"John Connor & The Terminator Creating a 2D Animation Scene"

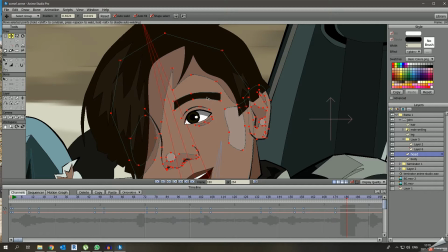(4:01)
They look too simple, and I think, yeah, I could have made it at least a little bit more complicated,
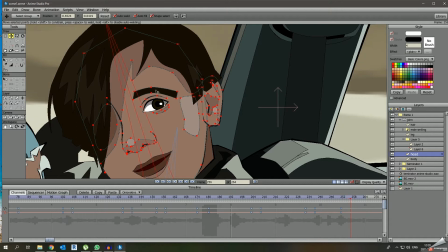(4:09)
but I think I might have chosen the easy way route into doing it.
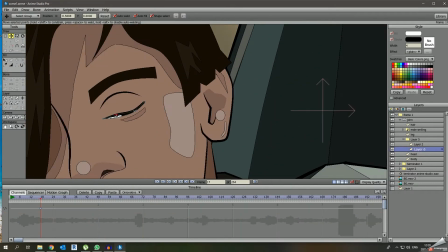(4:13)
So if you're watching this, I hope you saw the character design for John Connor, the car,
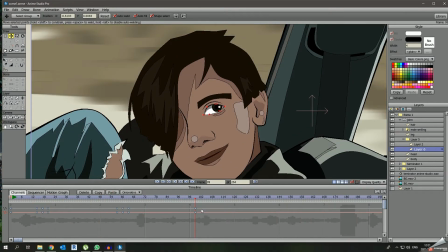(4:18)
and the Terminator, so that you kind of make sense of what's going on in this final project, or final video rather. And if you haven't, then please feel free to go check them out.
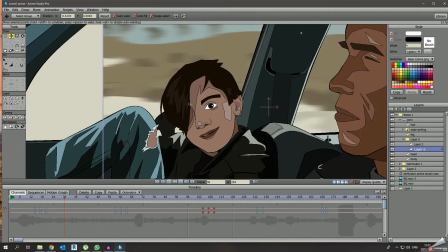(4:29)
You don't necessarily need to watch them in a sequence, I don't think so. So in any order that you watch them, it would still work out.
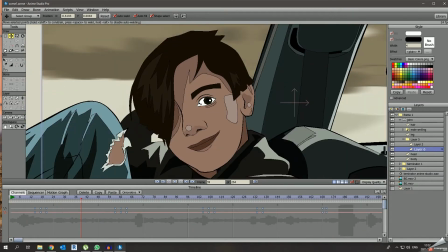(4:37)
I don't think you need to watch them in chronological order of the way I uploaded. So we're coming to the 5-minute mark.
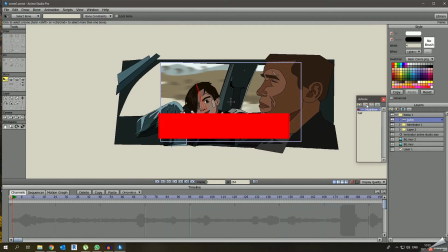(4:43)
If you've made it this far, then please consider subscribing. Thank you so much for watching. Please check out my channel.
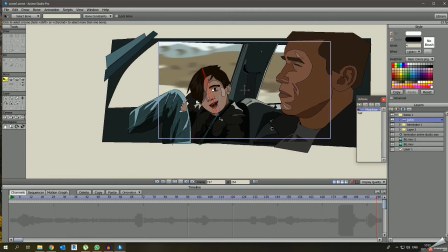(4:49)
I've got lots of videos and projects happening there.
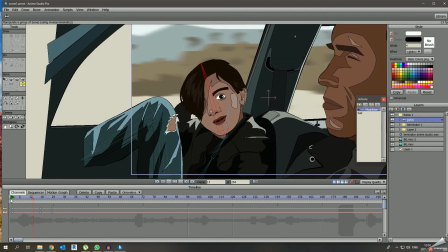(4:51)
This is the 10th video that I'm creating, so that means there are 9 other projects that you can do.
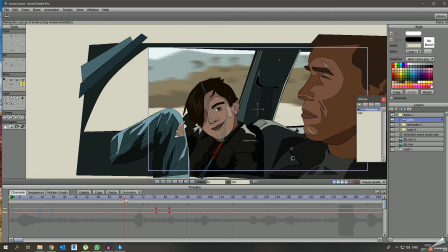(4:59)
So in total, the channel now has 30 videos.
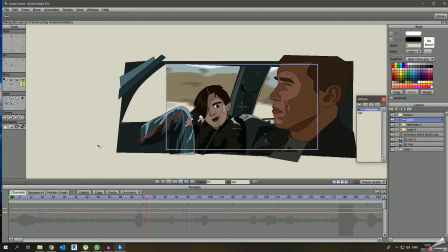(5:03)
So that's a lot of videos to watch about animation, behind the scenes.
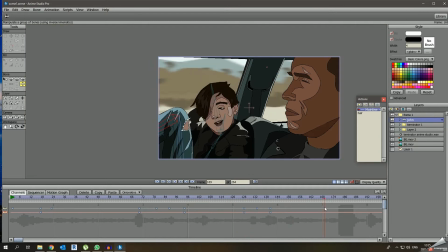(5:08)
I find it exciting, but because I do them, sometimes I've seen them over and over again. I'm probably giving myself the views that I'm getting.
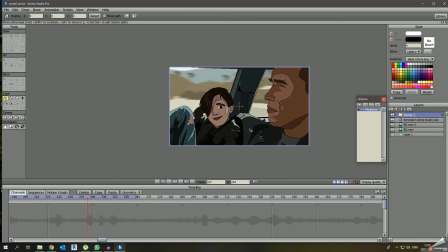(5:18)
But alright, so jumping back into this, so right now we're still working on the first scene, and right now I'm just doing the test animation, as you can see.
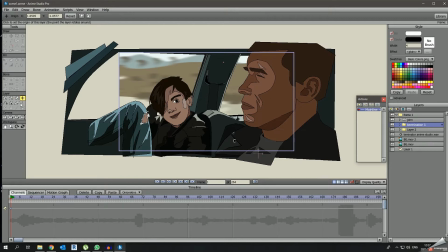(5:27)
And if you've got excuse me, if you have any questions that you would like to ask, then also please feel free to ask in the comments. I don't mind going into detail about certain aspects. So sometimes maybe in the video I don't talk about something, or maybe there's something that you found particularly interesting and I don't talk about it.
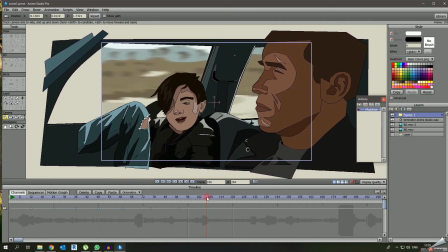(5:47)
Please feel free to ask in the comments, and I will answer you in detail, perhaps even more detail than you asked for.
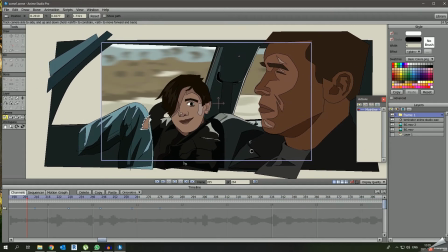(5:56)
Alright, so what I did was that I just made the camera move around in the car to sell the shot,
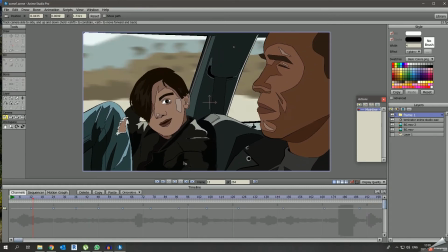(6:01)
because the more the camera moves, it kinda gives it like, you know, the car is moving itself.
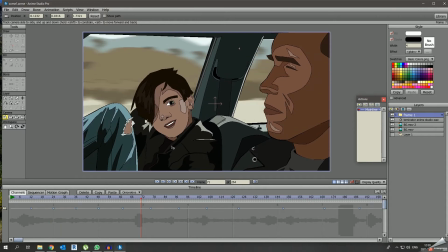(6:06)
It's like bumpy road, but it's actually the camera, which I was pretty happy.
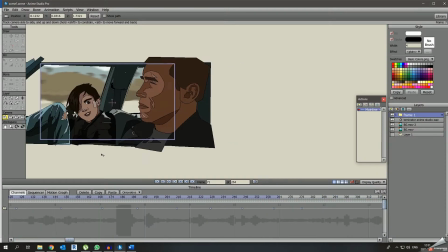(6:10)
Now, because this project has multiple shots and it's not a continuous shot like the previous project of Miles Morales and Peter Parker,
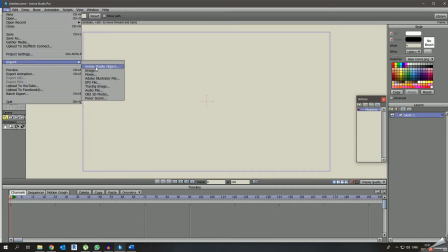(6:18)
I had to use the Word document again so that I can keep track of what frames I'm using,
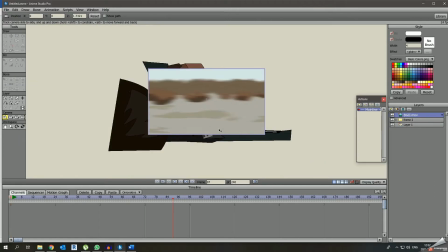(6:25)
and it definitely helps a lot. So here in this project, you'll see it's another video of the background moving that I just
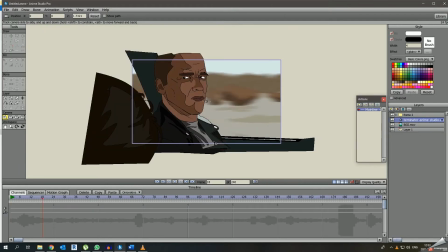(6:32)
put in the background, and I make sure that the camera doesn't move with it. And then you can see that it really did come out nicely. So here you can see I just moved the video to start there, and then you can see how that works out.
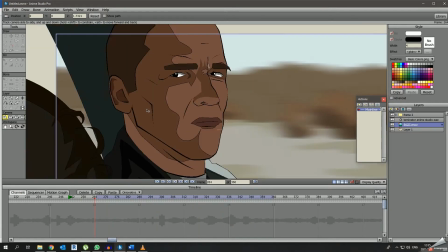(6:47)
And the background wasn't too difficult. It took about 15 minutes at most, so nothing too complicated about it.
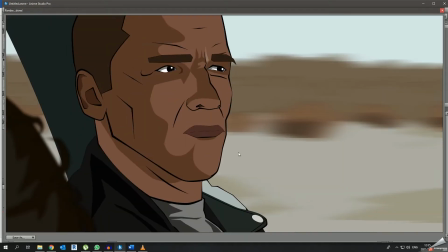(6:54)
So you can see we've got the Terminator. He just needs to switch his eyes looking at John Connor and at the road.
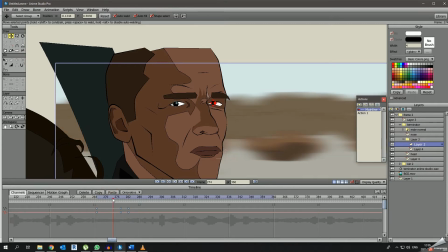(7:02)
Now, originally when I had done this, when I was planning how to do this project, I wanted him to have a head turn.
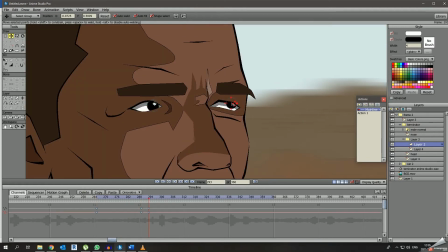(7:10)
So I wanted his whole head to turn, and I did create that.
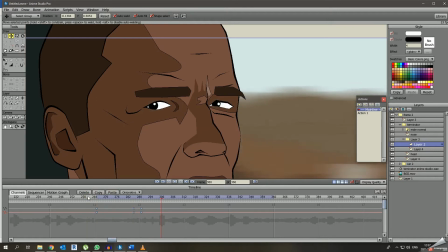(7:13)
You'll see there on your right hand side there's an action for this character, which I did create for his head to turn, but it just looked horrible.
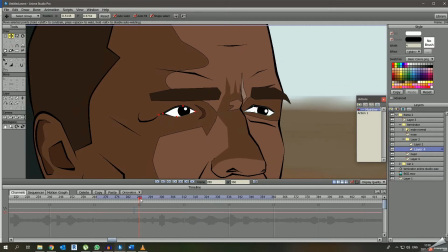(7:21)
Like it didn't work out the way I wanted it.
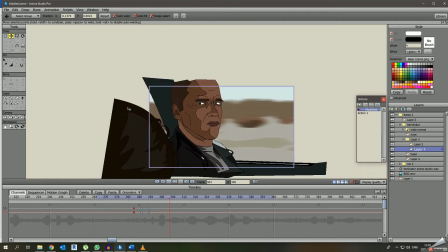(7:25)
But in terms of the result that I got here of him looking, just using the eyes, I think it worked well.
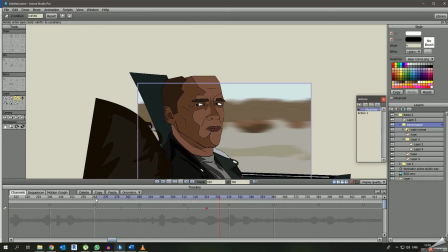(7:32)
And what I did was I also added a little rotation to the character so that he doesn't look like he's just sitting still.
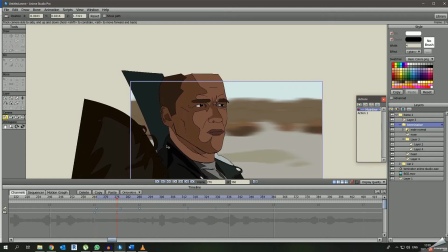(7:37)
I wanted him to give him that, you know, like he's bumping a bit up and down, and not to make him look like he's still.
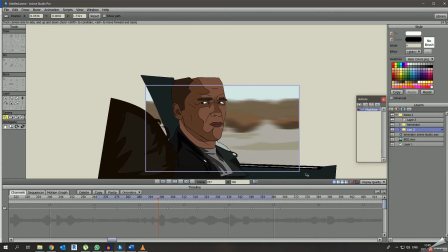(7:45)
He's not still. What's the word I'm thinking for? He's static, that's the word.
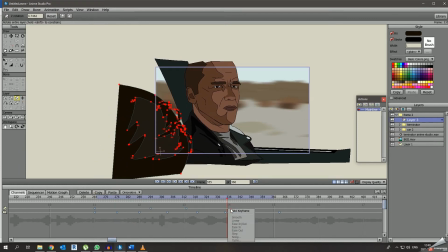(7:50)
So I didn't want to make him look like he's too static, so I gave him just a little tiny motion.
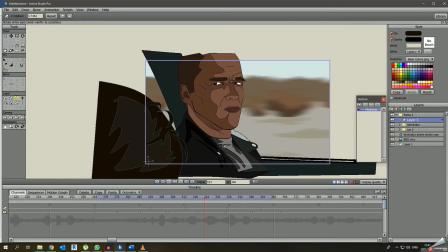(7:55)
Now, as you can see, I wasn't really happy with, it doesn't really look like the Terminator, and I can attribute that to the lips. They look so weird.